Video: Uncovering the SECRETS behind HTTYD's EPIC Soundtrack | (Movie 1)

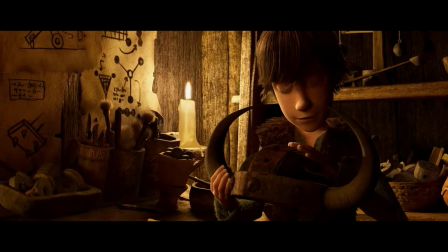[12:20]
The Red Deaths theme comes up surprisingly often in scenes completely devoid of dragons, and similar for the Vikings theme playing in weird situations.
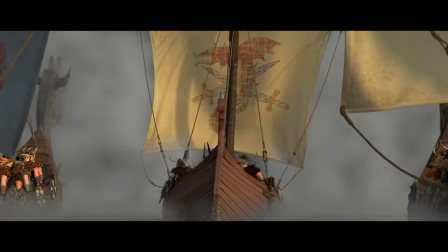[12:27]
As mentioned earlier, the Vikings theme is very common, but very much stops appearing towards the end.
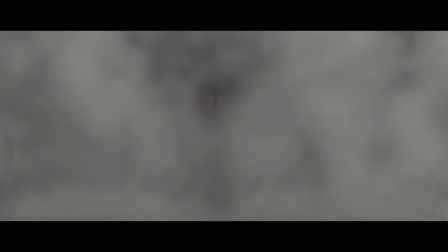[12:32]
In fact, I considered calling it the negative Berks theme, because it refers almost exclusively to moments when Vikings are killing or planning to kill dragons.
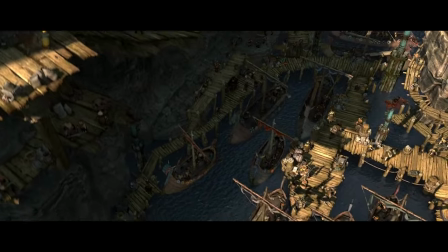[12:39]
Even when Hiccup is getting ready to kill Toothless, and during Ready the Ships, very explicitly as they're about to go invade the- Dog,
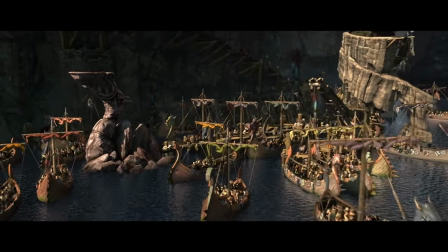[12:45]
you f- And during Ready the Ships, very explicitly as they're about to go invade the dragon's nest.
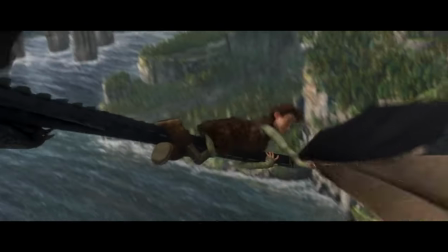[12:50]
On the complete flip side is Toothless' theme. I've saved this for last because of how incredibly versatile and common it is, and also just because there's so much to talk about.
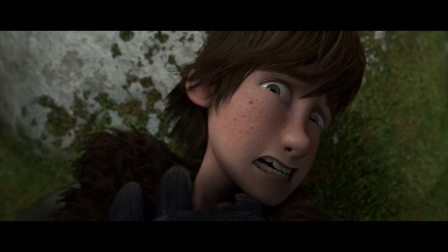[12:58]
While Hiccup's myriad motifs represent a number of different aspects of his character, Toothless's theme is first introduced when Hiccup is trying to kill him with a minor key.
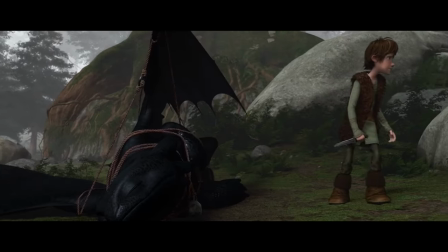[13:06]
Not Hiccup is trying to kill him with a small metal object, the key of the music is minor.
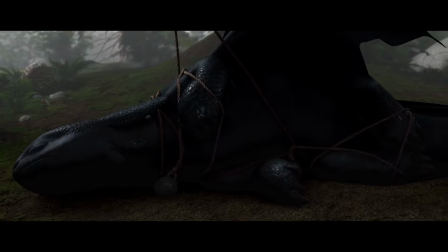[13:10]
It really lingers as Hiccup watches Toothless, and as an introduction, it's very simply letting the audience know, hey, hey, dragon's got feelings, okay?
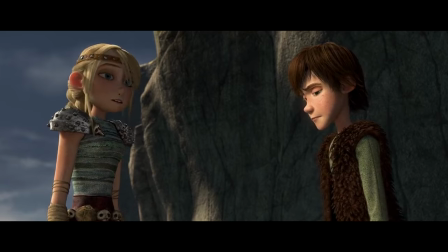[13:18]
That fear Hiccup talks about later on, saying Toothless was just as scared as him as he was of Toothless,
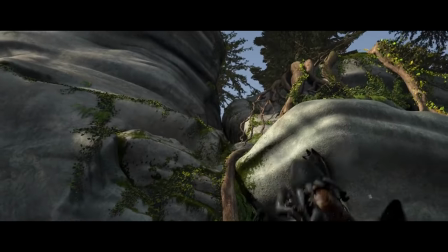[13:23]
that's mostly achieved by Toothless' theme coming up so sad and lonely the first time we, and Hiccup, get a real look at Toothless.
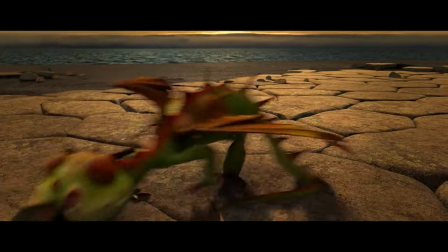[13:29]
After Hiccup cuts him loose, we hear Toothless' theme again, still in a Meyer key, but this time terrifying.
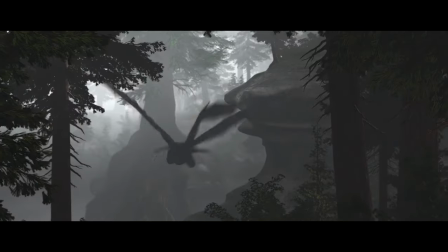[13:35]
We go from scared to scary in the span of a minute, and at this point we are very much getting a parallel from just before when Hiccup spared Toothless.
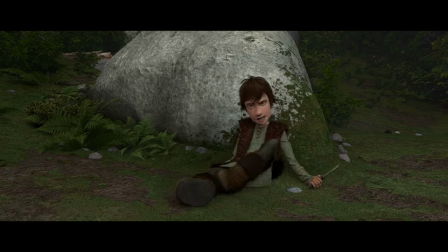[13:42]
It's very important that now, as Toothless is about to spare Hiccup, we get the exact same motif to link the two events.
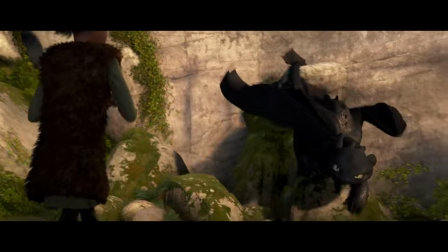[13:48]
At that point in the movie, Toothless' theme is mostly associated with his relationship with Hiccup, and that doesn't go away, but it does evolve over time to represent more than just that.
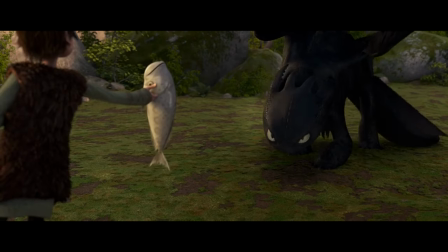[13:56]
This is especially for when Hiccup's theme comes up during flying sequences and See You Tomorrow, reinforcing their bond with each other.
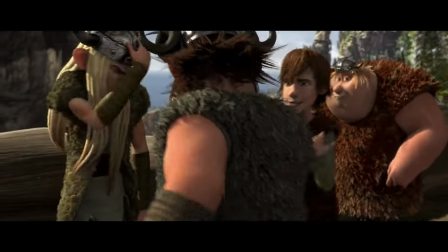[14:02]
Unsurprisingly, the next time we hear Toothless's theme is on the Night Fury page of the Dragon Book sequence.
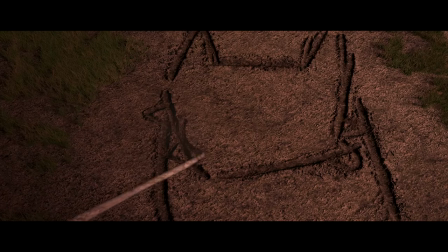[14:07]
This built a connection in the audience's mind to associate a particular character with a certain piece of music, solidifying them together as one. There's, of course, the added nuance of Hiccup showing us that he knows more about Toothless than anyone else, I mean, obviously,
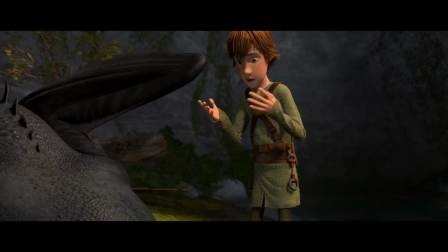[14:19]
but Night Furious as a whole, and how that relationship is being defined within his Viking society. A forbidden friendship, if you will.
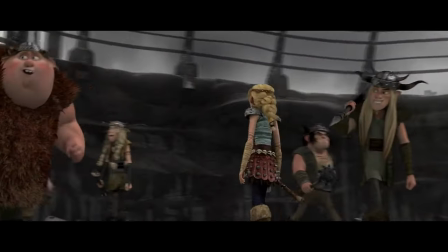[14:25]
I am funny, but please subscribe. Wait, please. Toothless's theme naturally plays over this section, but not alongside hiccups because their relationship hasn't developed far enough for that yet.
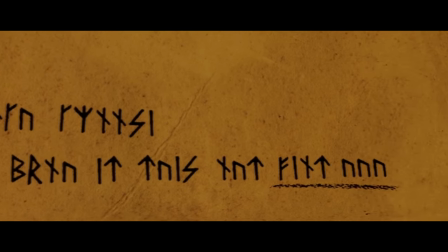[14:34]
Although if you listen really closely, you can just hear the first four notes of the positive all of this theme playing as he puts down his sketchbook.
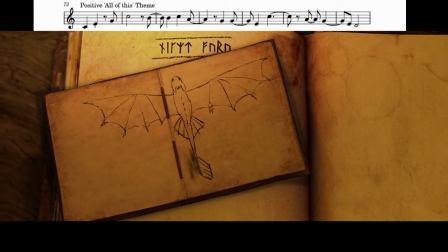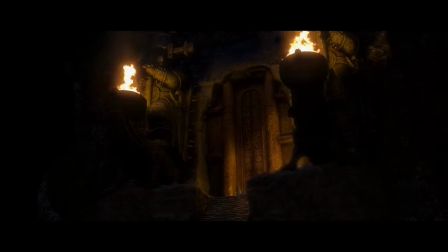[14:49]
During forbidden friendship, the ostinato we- During forbidden friendship, the ostinato we here?
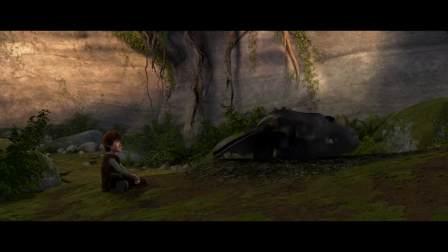[14:54]
During Forbidden Friendship, the ostinato we hear throughout the scene is a slightly shuffled trace taken directly from Toothless' theme.
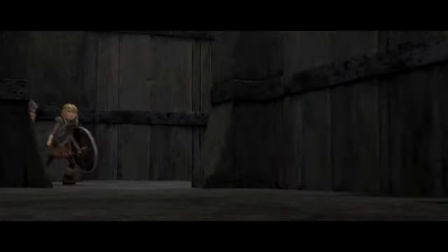[15:02]
From this point forward, just about every time Toothless' theme comes up is whenever Toothless and Hiccup are doing something together.
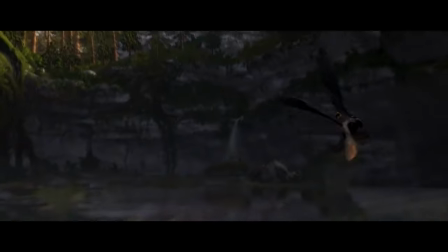[15:08]
During See You Tomorrow when Hiccup is putting Toothless' saddle on, we get a magical few seconds of Toothless' theme mixed in with the opening theme playing on top of it.
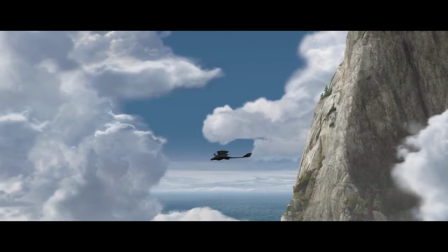[15:19]
And then Test Drive. Test Drive is a god tier piece of thematic writing,
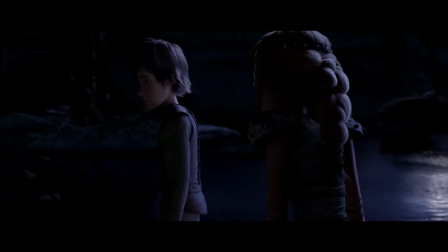[15:23]
and if you're interested further I would 100% recommend this video from James Cornell where he dives much further into it and with just a tad bit more expertise.
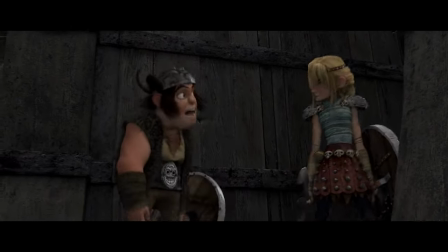[15:32]
So since that video does exist I won't cover in too much detail here but it's at this point that these two really almost become one.
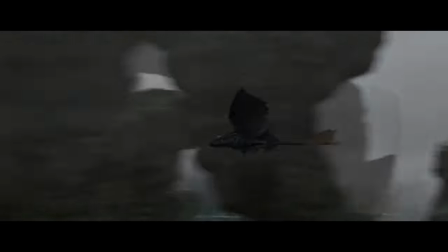[15:38]
From here on out their themes almost always play side by side such as in one of the best moments musically in
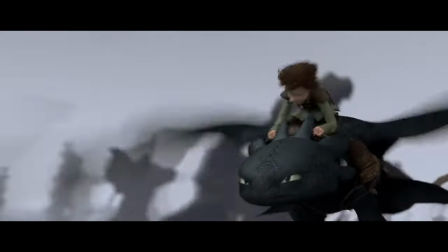[15:43]
the whole film and this
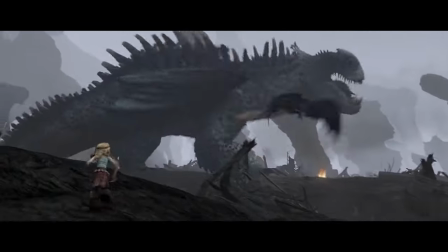[15:50]
incredible amount of tension gets released. Then get this in the next eight minutes, it comes up seven more times.
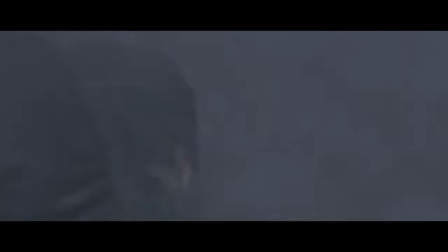[15:57]
Because not only does it represent Toothless, but Toothless and Hiccup's relationship, and also dragons as a whole.
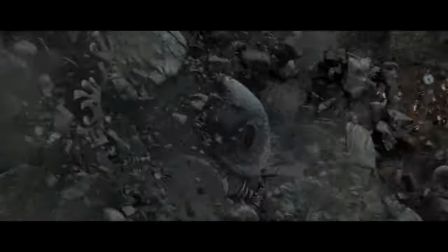[16:02]
It's the antithesis to the Red Deaths theme. It's the reason behind why we get this.
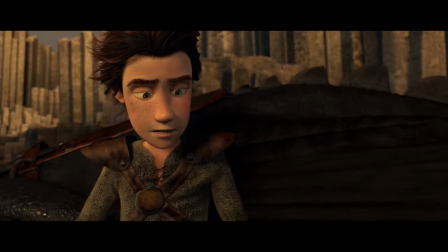[16:11]
This scene confused me for a very long time. I thought it was a shuffled Toothless's theme. Then I thought it was a really weird version.
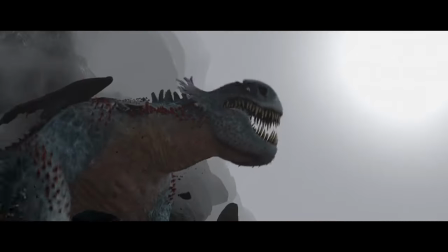[16:18]
Then I thought it was a combination. However, after a lot of listening, I realized that it was actually just Hiccup's theme.
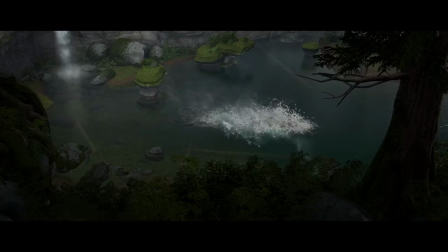[16:23]
A few phrases in.